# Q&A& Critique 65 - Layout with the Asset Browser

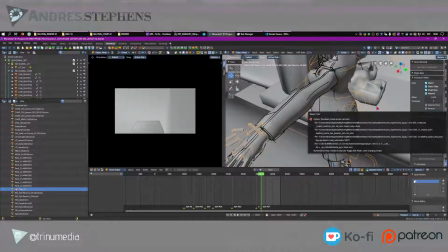[45:24]
And unable to execute. Toggle edit mode.
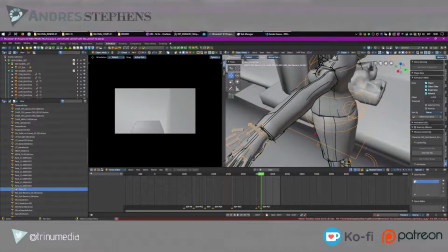[45:30]
Okay, they need to update their ad and doesn't work in 3.4. Bummer. Anyway, as a layout artist inside Blender, this is going to be the hardest, the thing you need to think about when it comes to all these problems.
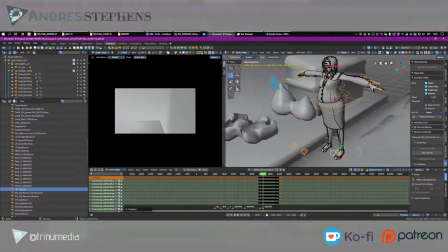[45:47]
The problem with the control rig is that my internal rig with the actual armature doesn't actually work.
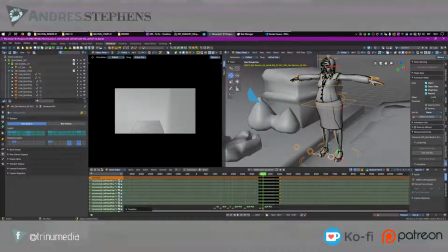[46:00]
Si quieres yo le mando la dirección o algo. Yeah, that's a shame.
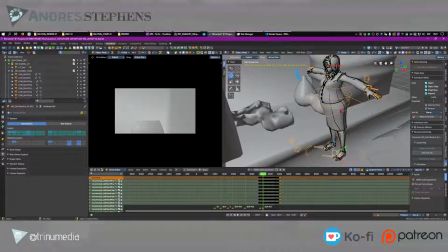[46:07]
So that means I can't use this animation yet unless I make another rig without the control rig. Oh well.
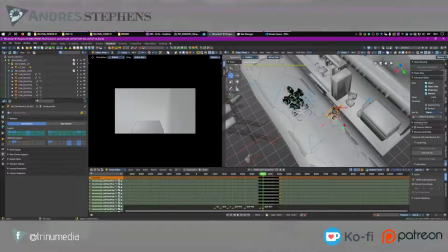[46:22]
So I guess we'll just focus on blocking for now and we'll do manual animation later.
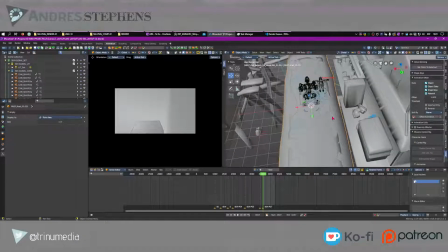[46:29]
There you go. So she's going to be walking up in front.
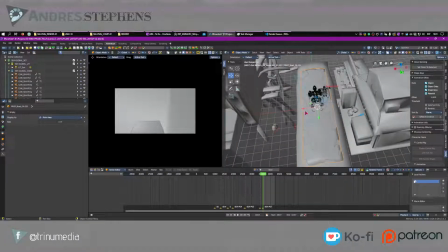[46:36]
I'm going to use this this road thing over here.
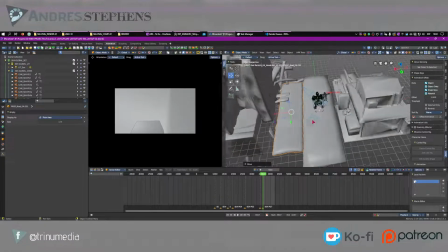[46:41]
I'm going to get back into the camera.
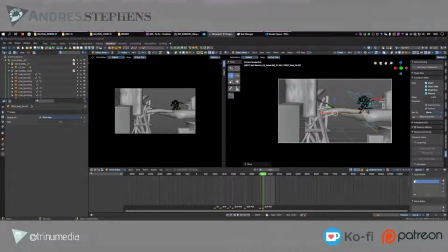[46:46]
I'm going to go hide the grease pencil because it's nice and slow. Yeah, it's a bit faster.
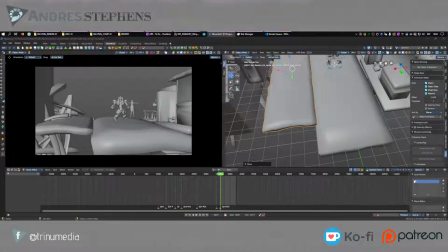[47:01]
And we're going to set up this camera here. I'll just make it look better with the attributes.
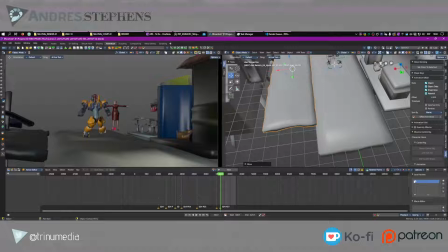[47:09]
I should also need to lock my camera so I can actually edit the camera here.
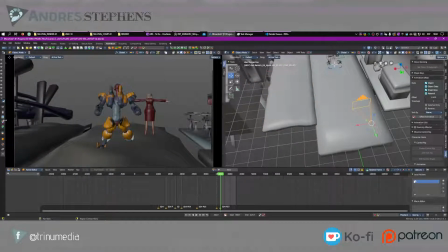[47:19]
Let's pick a lens. So in this case you need to think about your perspective.
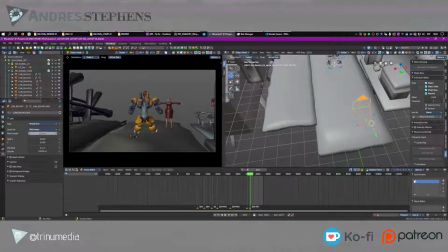[47:24]
So I want to make him feel very small. So because I want to make them very small, I'm going to use a 20mm or a 28mm lens. Oh, kind of like the 21 actually, to kind of make the architecture feel really big. So here he is, and let's just focus onto him
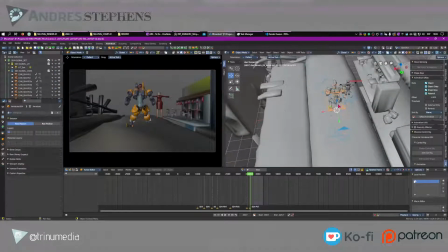[47:46]
and make him look really small based on the world that he's in. So because I want to make him feel small, I'm going to aim the camera down like this a little bit.
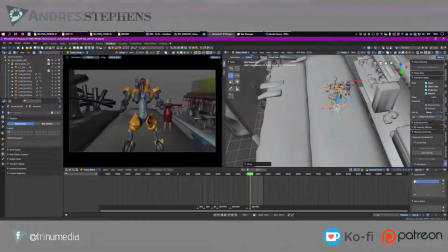[47:58]
And then there he is. So because the streets are so wide, maybe it'll make him feel smallish.
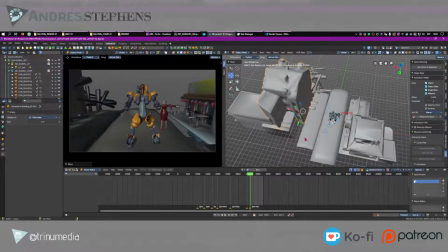[48:07]
So with that, I need to bring in the buildings a bit more. So I'm going to use this building here. I'm going to use this one over here. Nice and big. Kind of frame him inside the light here.
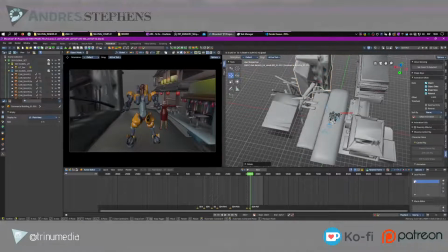[48:26]
Maybe like this as well. And maybe I'll put some buildings far away in the background there as well, like he's going nowhere, maybe to like a garage, which I see here.
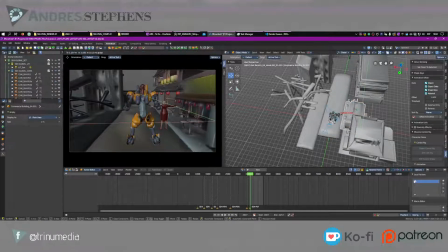[48:41]
Bring this out over here. I got this street over the side here, maybe I'll make it a bit bigger, more to scale. This building in the background I actually don't like there, so I'll bring it to the side like this.
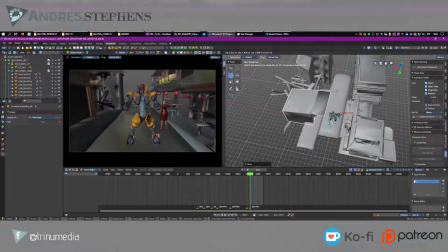[49:04]
I'll bring it up like this. I got the scaffolding thing just to show that he's kind of like going down a junk street or something like this. And maybe I will actually put him more into the light by giving him more sky.
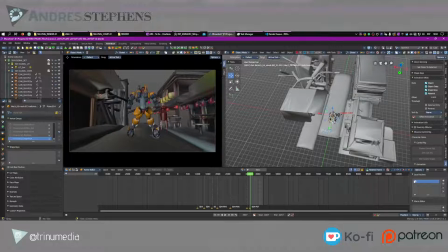[49:24]
I was planning a higher shot, but maybe like the more of a perspective lines.
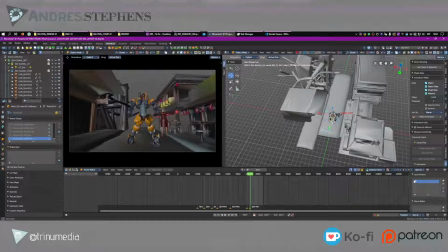[49:29]
As you can see, the top here, the lines, whoa, the lines point to him from the side, from here. It's all focusing on him, and then she can walk up ahead a little bit more.
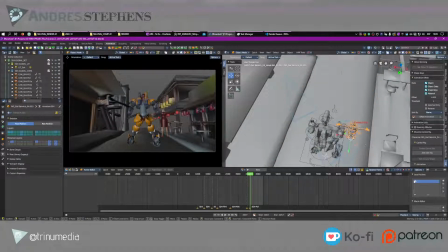[49:46]
So let's move her up. And I'm using the leading lines of my environment that I just roughly created to kind of bring him out. And maybe in the background here I can add a couple more things as well. So on my set, go to my assets.
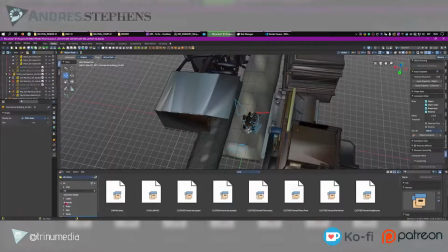[50:08]
Let's go to my library, props, commercial district.
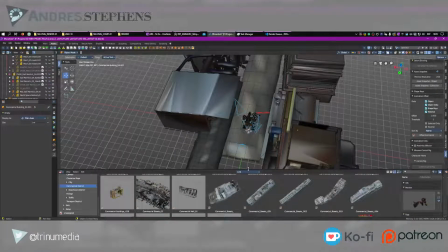[50:14]
And this time I'm going to use some of these buildings here.
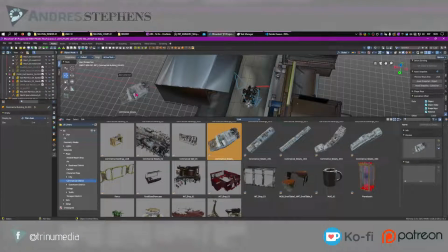[50:19]
So I'm going to grab this commercial street building, link as an instance. I hope it works this time. It didn't.
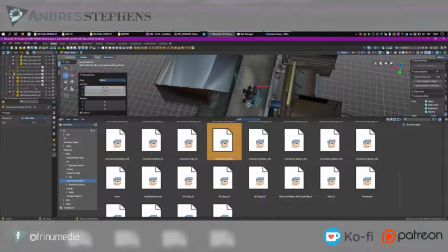[50:39]
So here's another tip.
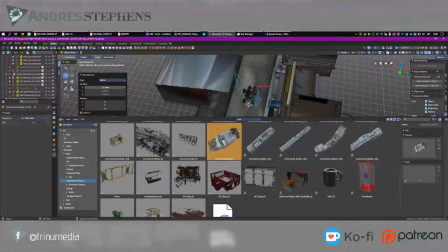[50:41]
If your instance is linked as a collection and you want it to be an instance, make sure it goes to 0 in the world,
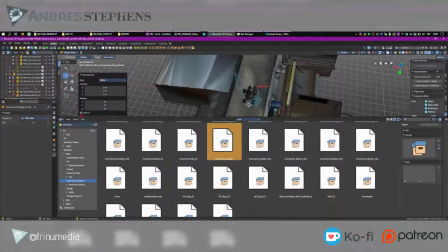[50:51]
in the location, and then toggle to instance.
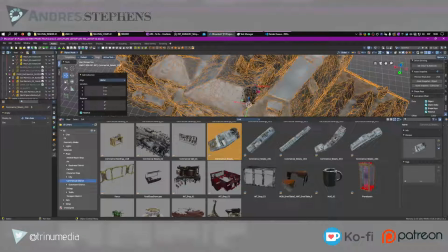[50:54]
The reason why, if you place it into the world at an offset and then make it an instance, your instance offset will reflect that, and that's a really big problem.
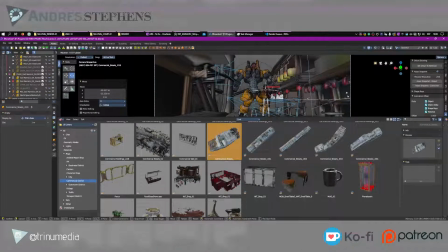[51:06]
So let's go back inside the view. So now we've got some detail buildings over here in the background, which I can use either in a really big sense like this, and I'll just duplicate it.
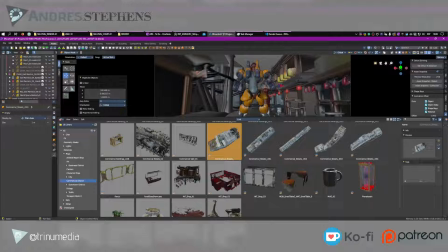[51:24]
Use the other side over here like this to kind of bring out that vibe a bit better.
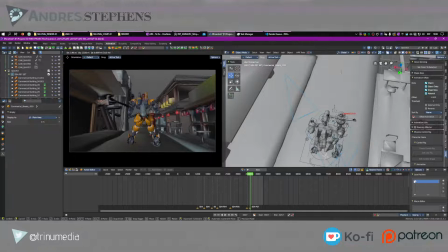[51:32]
Or maybe I actually have the buildings way up here, or down here and up here. Rotate it around a little bit
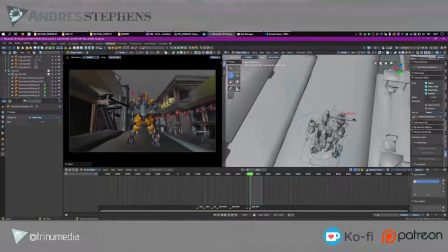[51:48]
to show the immensity of the world. So the good thing about animation is that if I'm not moving the camera a lot,
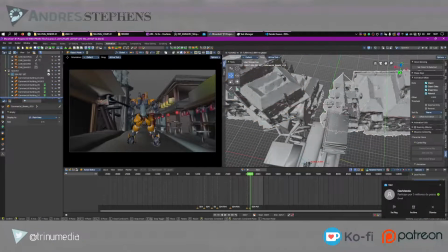[51:55]
I can do a lot of cheating and a lot of hacks to make my work feel bigger or different.
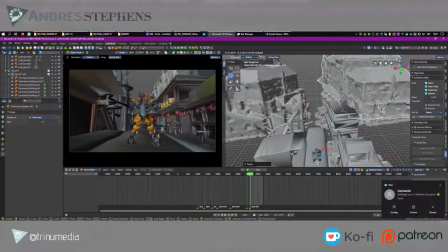[52:07]
So here we go, got these big buildings here.
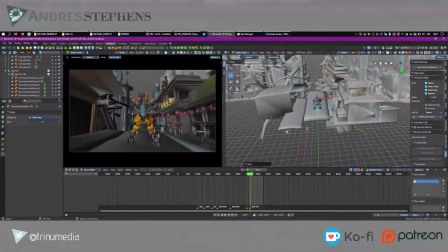[52:13]
There we go. So now the world feels a lot more detail. So you remember this was the original block out that we needed to get the ideas. So now we need to think about the concept of actually working on the other details of these things.
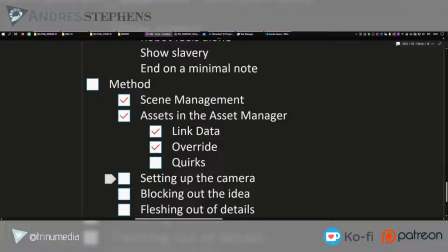[52:30]
So we've got linking data, we've done overrides, we worked through scene management, we set up the camera, we blocked out the general idea.
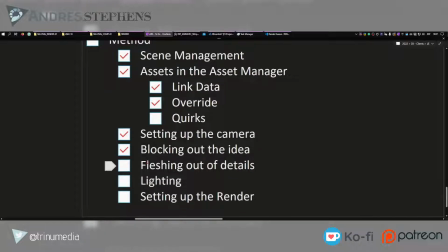[52:38]
So now we're working on fleshing out the details.
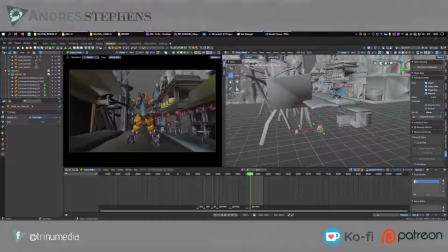[52:40]
But as you know, it seems like my time is running low, but let's just get some general details and start the lighting.
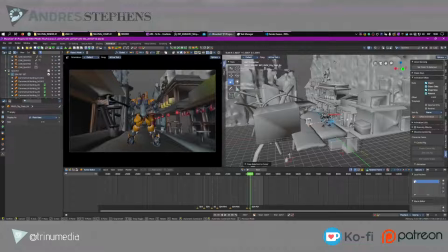[52:49]
So we had a trash can. We'll make it a bit bigger, maybe make them 2, make it kind of interesting. Rotate the other one. Use this over here. A fire hydrant as another little detail.
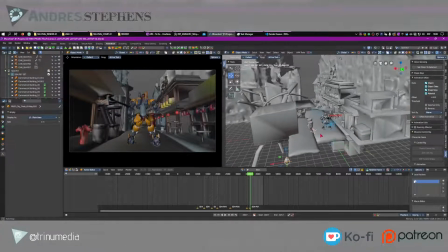[53:05]
Bring it up. And then we use this trash bag, or we'll just throw the trash bag inside of, maybe grab another one inside the shop here to show that it's going down like a trashy part of the city.
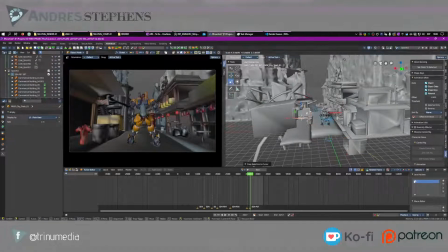[53:19]
We've got this banister thing, container, which I'm going to use and rotate around like this. Put it over here. And we've got some more details. We're looking fine. Looks okay. Great. So this little shop here I don't actually need anymore.